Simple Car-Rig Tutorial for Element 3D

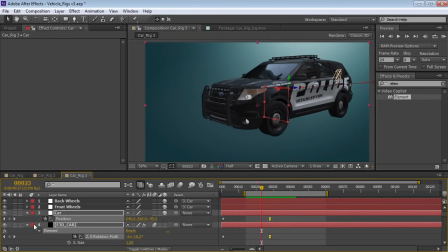got the wheels you know stopping and the car stopping so this looks pretty abrupt so what we might do is go into group one go
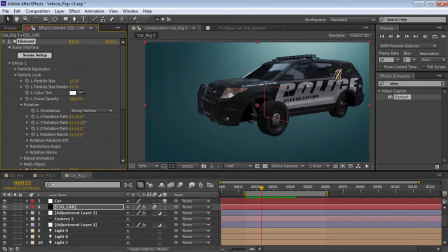into the particle look and play around with the rotation so check this out I can rotate the chassis individually. So, for example, as it comes to a stop, we might animate the, you know, chassis sliding forward as if the brakes were being applied and then loosening up.
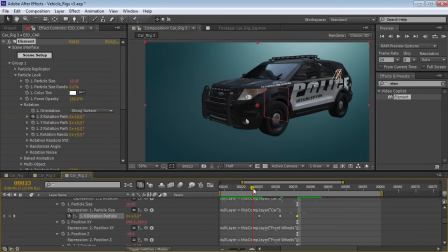So we'll come down here. We've got our keyframes here. And all these are just the expressions for the nulls. But you can see here. Check it out. You know, this is kind of abrupt. You might start seeing this happen a little sooner as the brakes get slammed on. and then the suspension loosens up if you hit f9 on the keyframe or just do
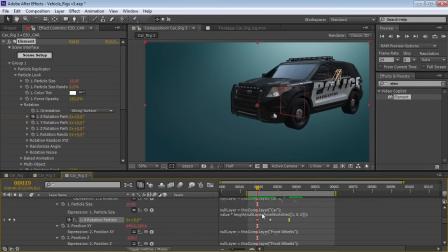easy ease it'll be a little softer you know and then have it maybe pop up and then maybe you know it goes up above
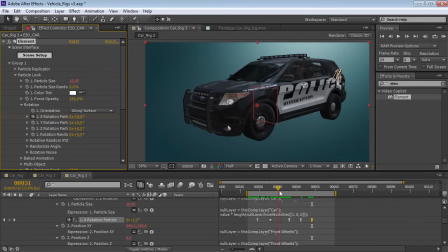and then maybe back down so here's just kind of like a bobbing motion and if we look at the track view you can kind of see what this looks like so this maybe is a little bit too much maybe we delete the one, smooth this out a bit.
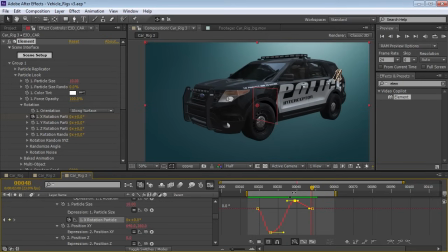It's like we want this to be a large stop and then a slower one, you know, that doesn't make that big of a bump. Maybe this will not even have to be that intense. And then smooth this out.
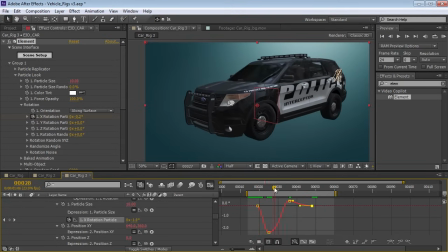So you can see here, this is the big bump and then slowly settles. Let's take a look.
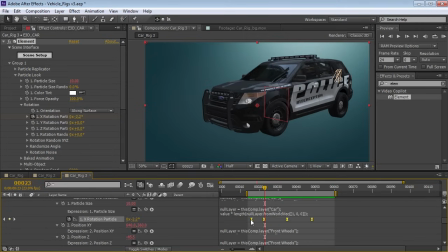now we would probably see this probably sooner so we might stretch it out and and slide it over so just as someone slams on the brake you know the the front of the vehicle is going to go down as it comes to a stop we can even play around with the position null
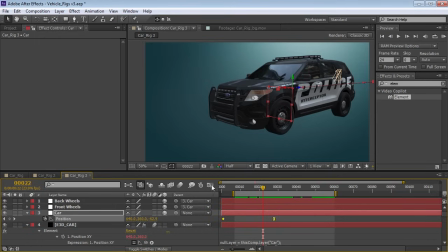so maybe we want the car to stop a little bit more smoother we can go into the curve tweak that value a little bit now
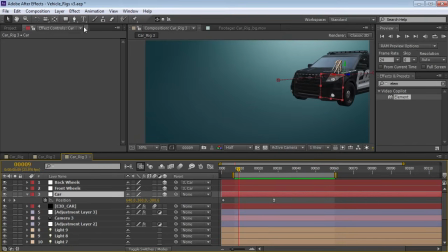real quick I want to show you how I did just the shadow for the car basically let's just create a new black solid make it a 3d layer
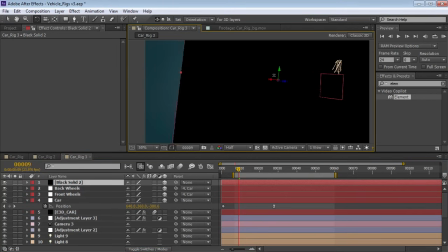and then we'll just kind of lay it flat see here rotate it flat and then go to the bottom view of the camera so we'll go to the bottom and then we just want to create let
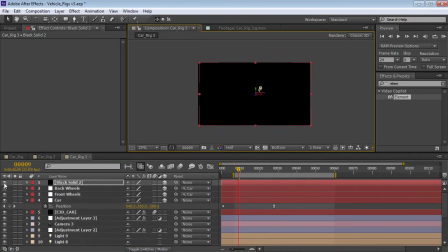me just move the black solid near the vehicle and then shut the switch off then
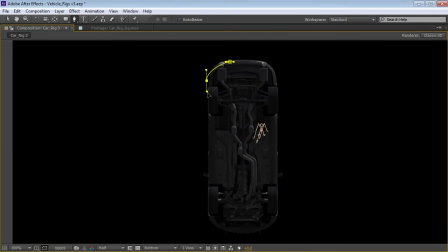we'll take the pen tool we'll draw our shadow shape here
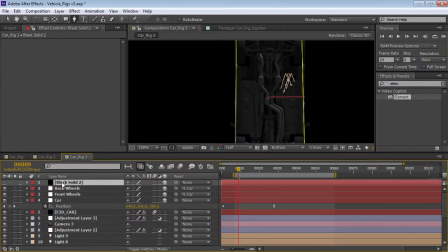and the other thing we'll do is actually we'll make little
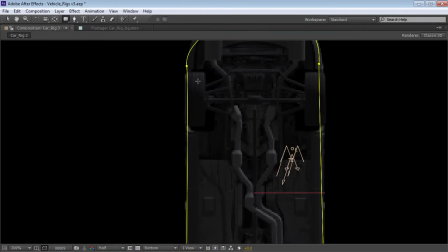contact points for the wheels so we'll do one for the back wheel here
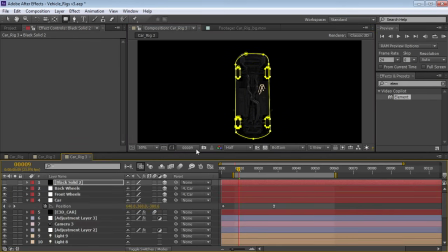so this will be our shadow so what we'll do is we'll go back to our active camera
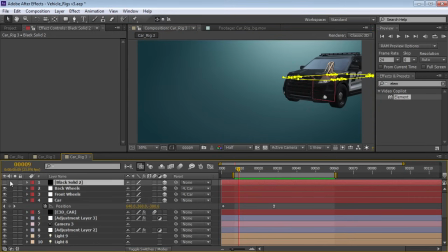and let's make sure that this is down on the wheel level so what we'll do is we'll go to the front view
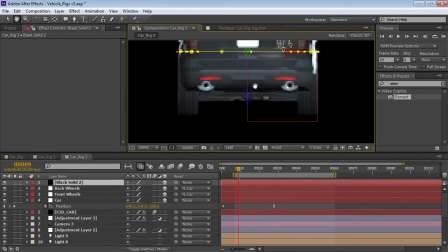real quick and let's just move our shadow down and
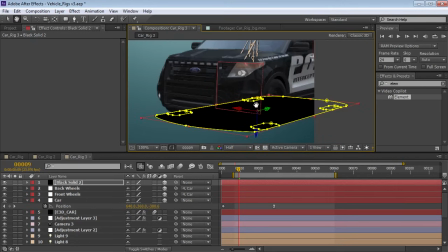then we'll go back to the active view and then we'll put our shadow
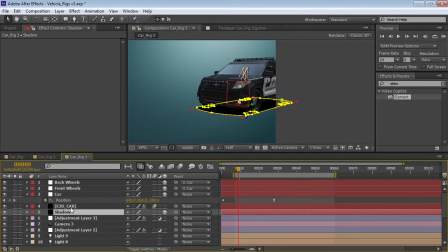below our car and let's move our car down here
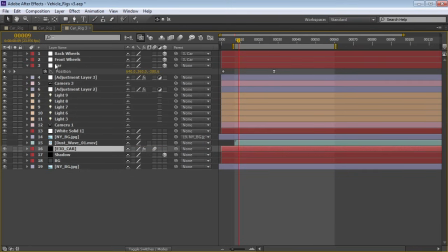above our background and we can also move our nulls I like to put my nulls
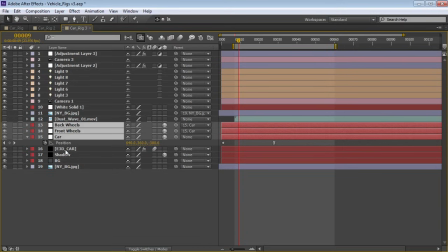right above the layer that they're related to so keeps things a little bit more
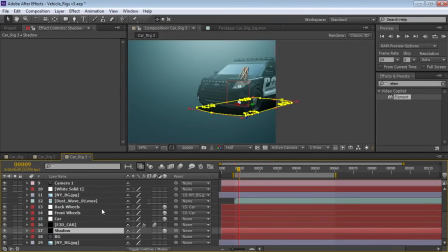organized but we've got our shadow layer right here we'll hit F and we can feather it out and
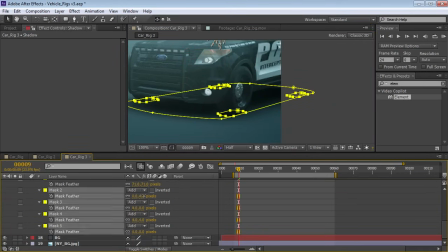so then we have our contact shadows let's take those select them and then feather it out just a little bit hide
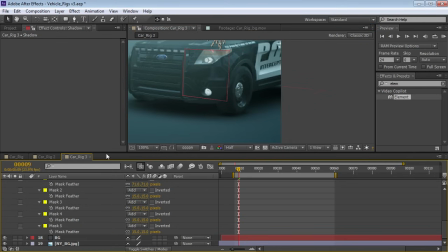the masks to kind of see what that's doing so we're just feathering it out a little bit and then we have our main shadow which we can also hit MM and we can change the expansion of that first one so we can tighten it in or you know switch it out depending on
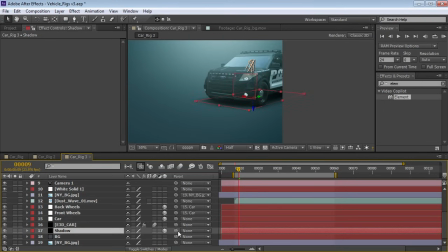how our shadow should look then we want to take our shadow and parent it to the car null so that when the car moves
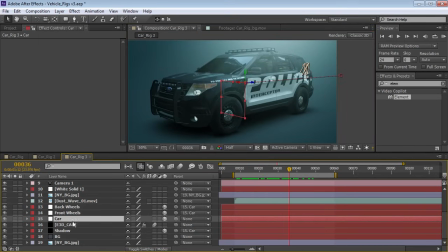the shadow is going to move with it and then of course we can go in and you know tweak the look of the shadow so we might
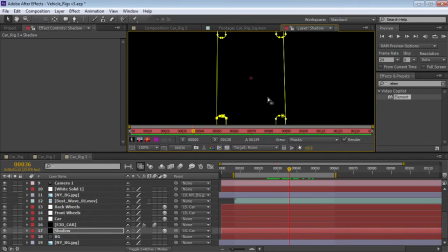tighten up these contact points so
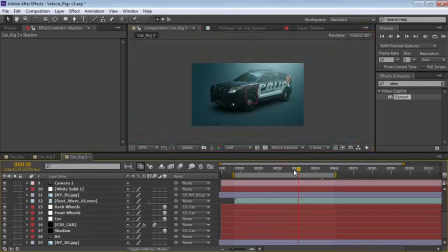that they're just right around where the car shadow is looks pretty good and then the other thing we had in the
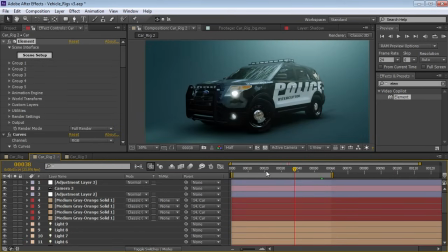original example was just some lights you know coming off the headlights and I pretty much just did the same thing I just used
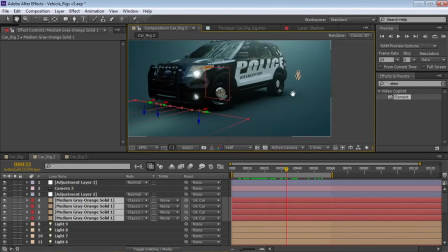these gold layers here and then you can see like a little streak that I did with another just
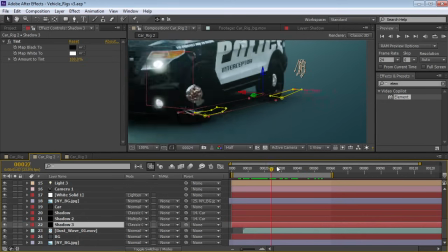layer kind of animated it on as the car comes to a stop okay and then just some final
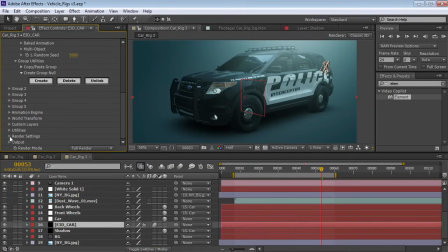tweaks you know we can do some things like turn on some ambient occlusion in the render setting so if crank up the intensity bit, it'll just create a little bit of shading
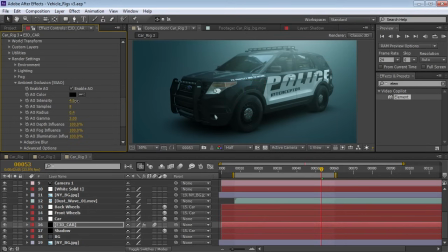around the vehicle parts tweak that a bit, and then we can also add some color correction, so we want to just give it a little more contrast, make it pop a little bit more
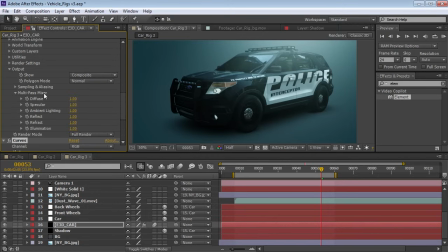and then also in the output settings we have the multi-pass mixer, so we can do things like turn up the reflection amount, just to kind of match our scene,
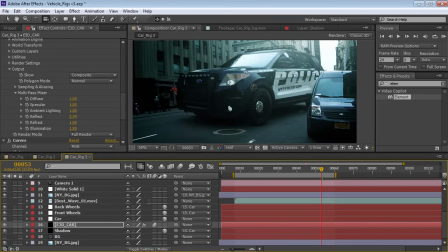so if we are trying to match our new york plate you know we might tweak you know tweak the reflection intensity amount we might even do things like go into the environment and rotate the reflection map so you know we've got buildings over here
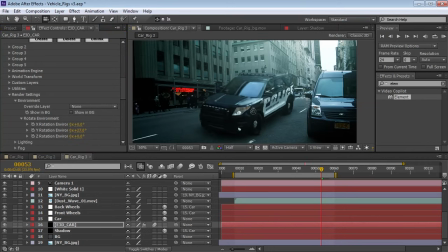on our left and we might take this environment map rotate it so that we can start to see some of those buildings uh you know in our reflection So just making tweaks and things like that to kind of match the reflectivity and the look of the scene around your CG.
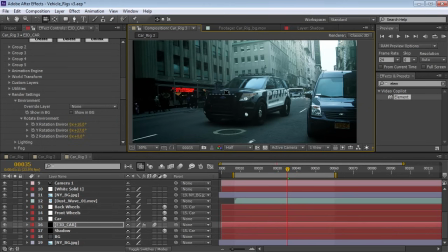So just all of those kinds of things, you know, help to make your shot more believable.
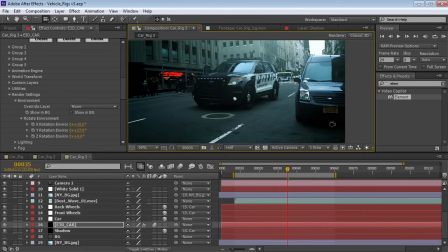And that goes for things like shadows, like trying to match the shadow to the look of the shadows around it, you know, the color of the shadow.
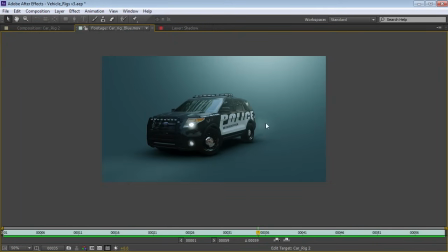Hopefully this tutorial has been useful. You notice at the end here we've got a little bit of a dust element that pops up behind the car. and
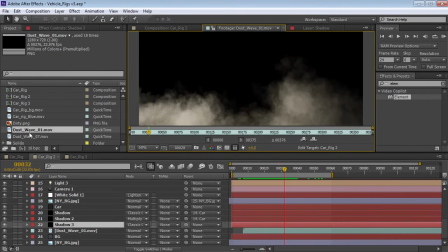that's actually just an element from Action Essentials 2 so that's Dust Wave number 2 you can kind of see
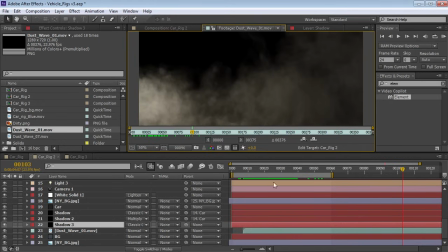just kind of a nice element to throw behind the car as it stops so
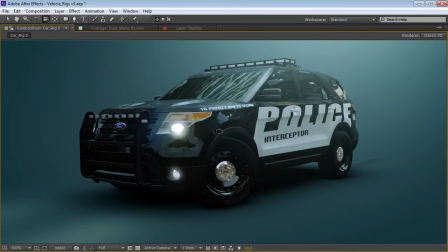alright well I hope you guys enjoyed the tutorial and hopefully this will help you kind of understand some different ideas of integrating your 3D objects with Element 3D my name is Andrew Kramer and we will see you next time